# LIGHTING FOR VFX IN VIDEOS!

None of that would be there if we did not light it physically on set. So that's the theory behind it all. Again, I knew going into it that I wanted this scene to have a bunch of fire and be on fire.
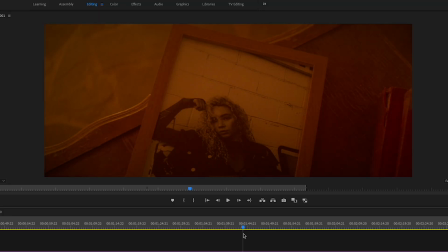4:20 So Tom did an amazing job lighting this scene so that the VFX artist could go in, add the fire, track the motion, and then once colored, you get a very pretty realistic fire effect and look.
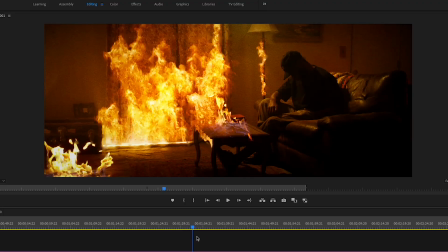4:35 You can even really see it on his hands here and the edge of the couch, that detail from the fire flickers and the lights that we had going on.
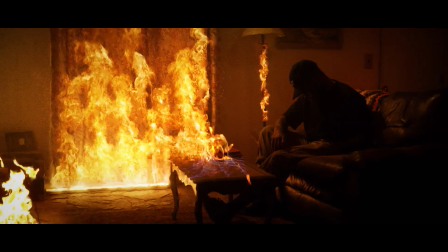4:43 This isn't from the VFX. All these highlights and specular flickers that you see going on where it gets brighter and darker, that's not from VFX.
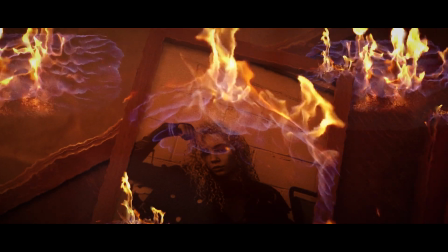4:51 That's from us actually lighting it on set. So without further ado, I'll let Tom get into how we lit the scene.
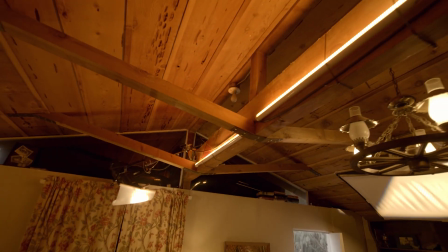4:58 Hey, my name is Tom Taher, and I was the DP on this project. I'm going to give you guys a quick technical look at some of the lighting that was used to make this scene look like it was on fire.
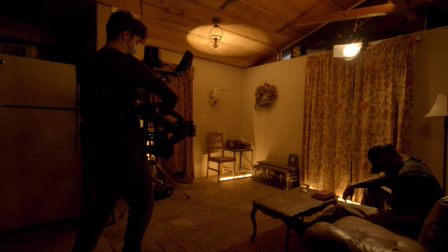5:07 The first of 2 lights that was used was an Astera LED tube.
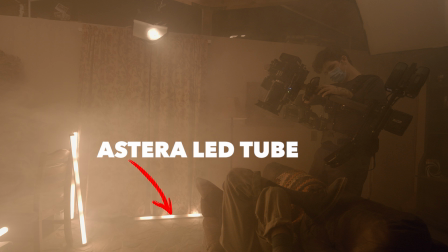5:12 And for those of you who have not used this light, an Astera LED is a fully battery-powered light that can be controlled from your iPhone.
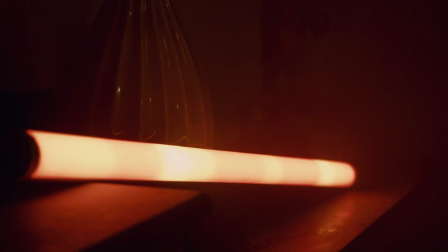5:19 You download an app and you can change the brightness, the intensity. It even has a slew of different effects that can control and influence the way the light looks.
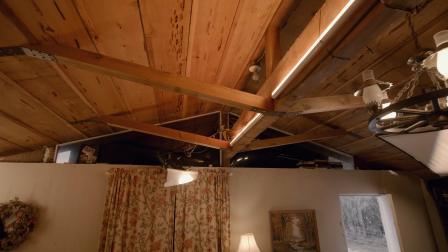5:28 So what we essentially did is we mounted these Astera tubes to beams in the house above the subject.
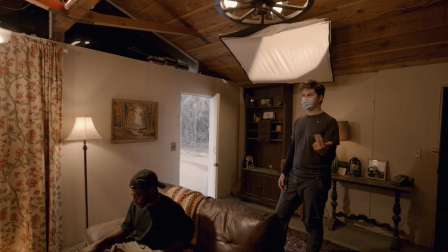5:34 And through some of the BTS, you actually might see some of them on the floor as if like the fire was from below, but ultimately these were just sort of rigged out of frame.
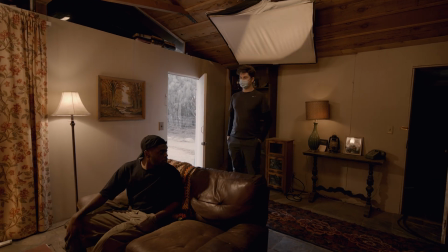5:42 And essentially, yeah, like I mentioned, you can control this light from an iPad or, your phone.
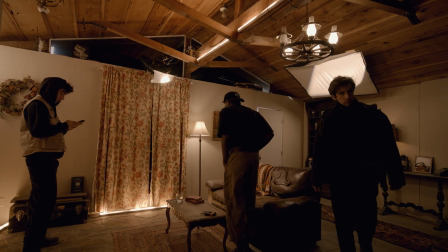5:47 And this, on the phone app, there are so many different effects from,
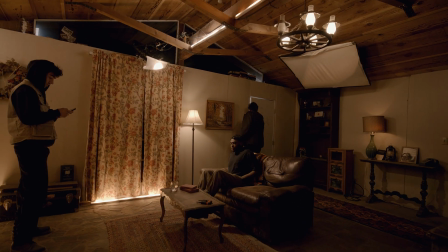5:52 fire flicker mode, paparazzi flash mode, party mode.
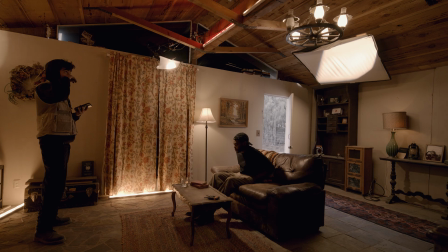5:57 So if you are thinking about using this similar light in your upcoming music video or project, just know that,
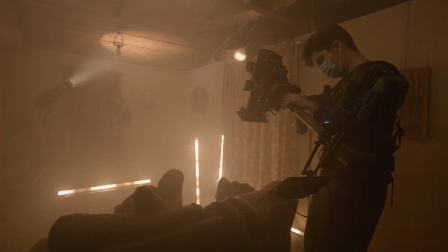6:03 yes, we're using this to create a fire-like effect, but there are so many combinations and versatility to this Astera light.
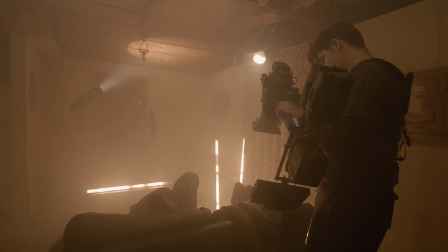6:10 But like I mentioned, we were lighting a scene that was supposed to feel like it was on fire. And if you've ever been near a fire is not a constant light source.
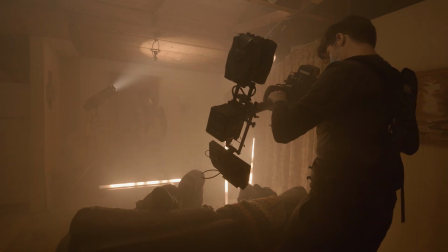6:19 As the fire is sort of burning, you're going to notice it's getting brighter or darker and maybe changing from different warm color temperatures.
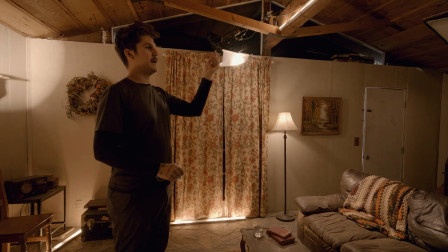6:27 So the preset on the app has a fire flicker mode, and it basically programs the light to dance between different intensities,
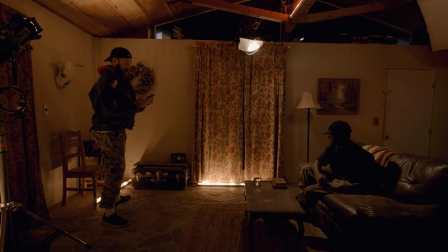6:34 different warm color temperatures, and right off the jump, this got us pretty close. I maybe made a few different adjustments to the color temperature,
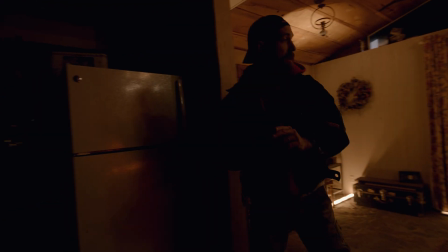6:42 but ultimately by just hitting fire flicker mode, these Astera lights were already doing a lot of the work.
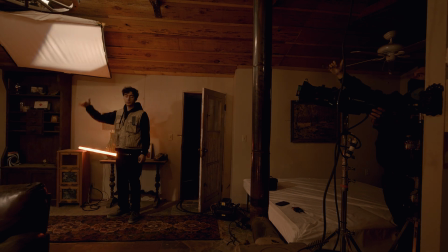6:48 And the other light that I used for this scene, in some of this BTS, you'll notice I'm using a Source 4 LiCo.
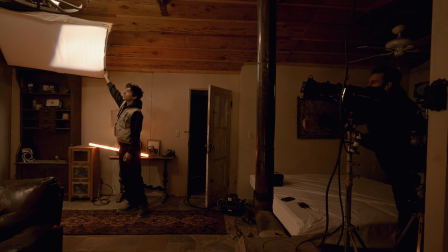6:53 I'm actually using 3 of them. And a Source 4 LiCo comes from theater.
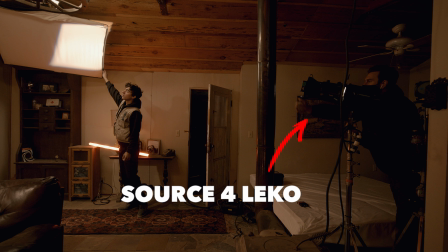6:58 It's a very, spotlight, sort of directional, warm tungsten light source.
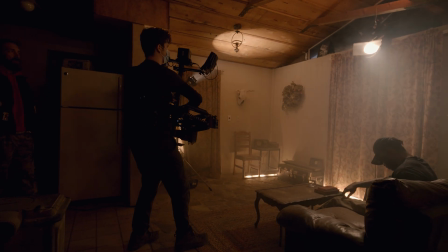7:03 And I have a couple of them working. I have one of them mounted to that same beam, sort of coming down and lighting our main subject.
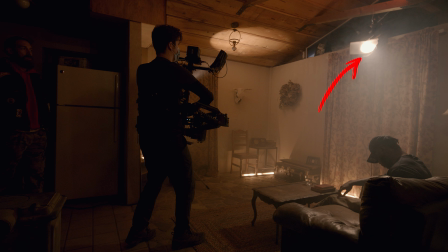7:10 So this was his key light, if you will. I have one skipping into an ultra bounce, so that's serving as our backlight.
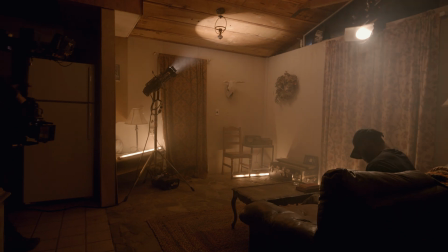7:16 And then I have another one kind of wasted off into the corner, just doing like a ceiling bounce, just to kind of create and lift the ambient exposure in the room.
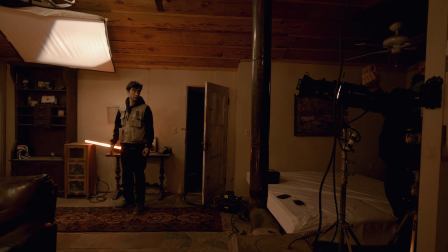7:24 But like I said, the fire is not a constant light source. So these 750 LiCos right out of the box, they are a constant light source.
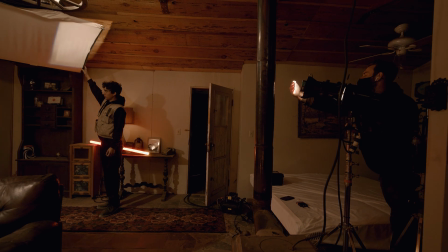7:33 So to kind of give these older school, because these lights have been around for a while, that sort of new school,
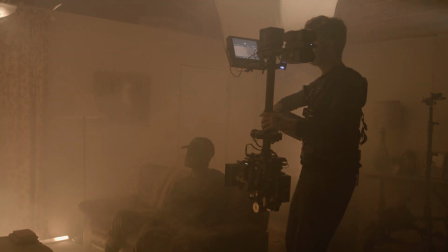7:38 like fire flicker mode, I actually ran all 3 of these tungsten lights into a Magic Gadget.
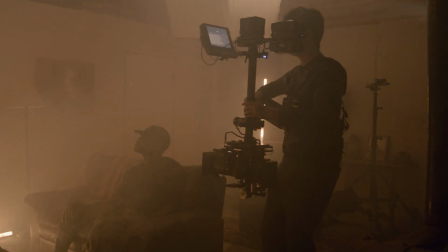7:44 And a Magic Gadget, essentially, without getting too technical, think of dimming your light.
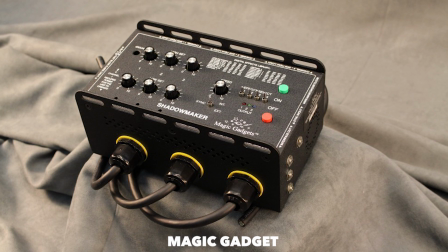7:49 If you've ever plugged in your lamp at your house to a dimmer, you can lower its intensity. Well, think of a Magic Gadget as a kind of a computer that's going to be dimming and flickering these lights inside this box.
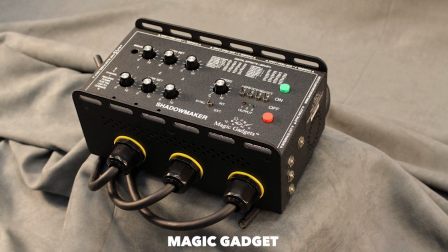8:02 So it is a little limited. It pretty much is a flicker box, so it can't do anything too extreme, but it really served the purpose.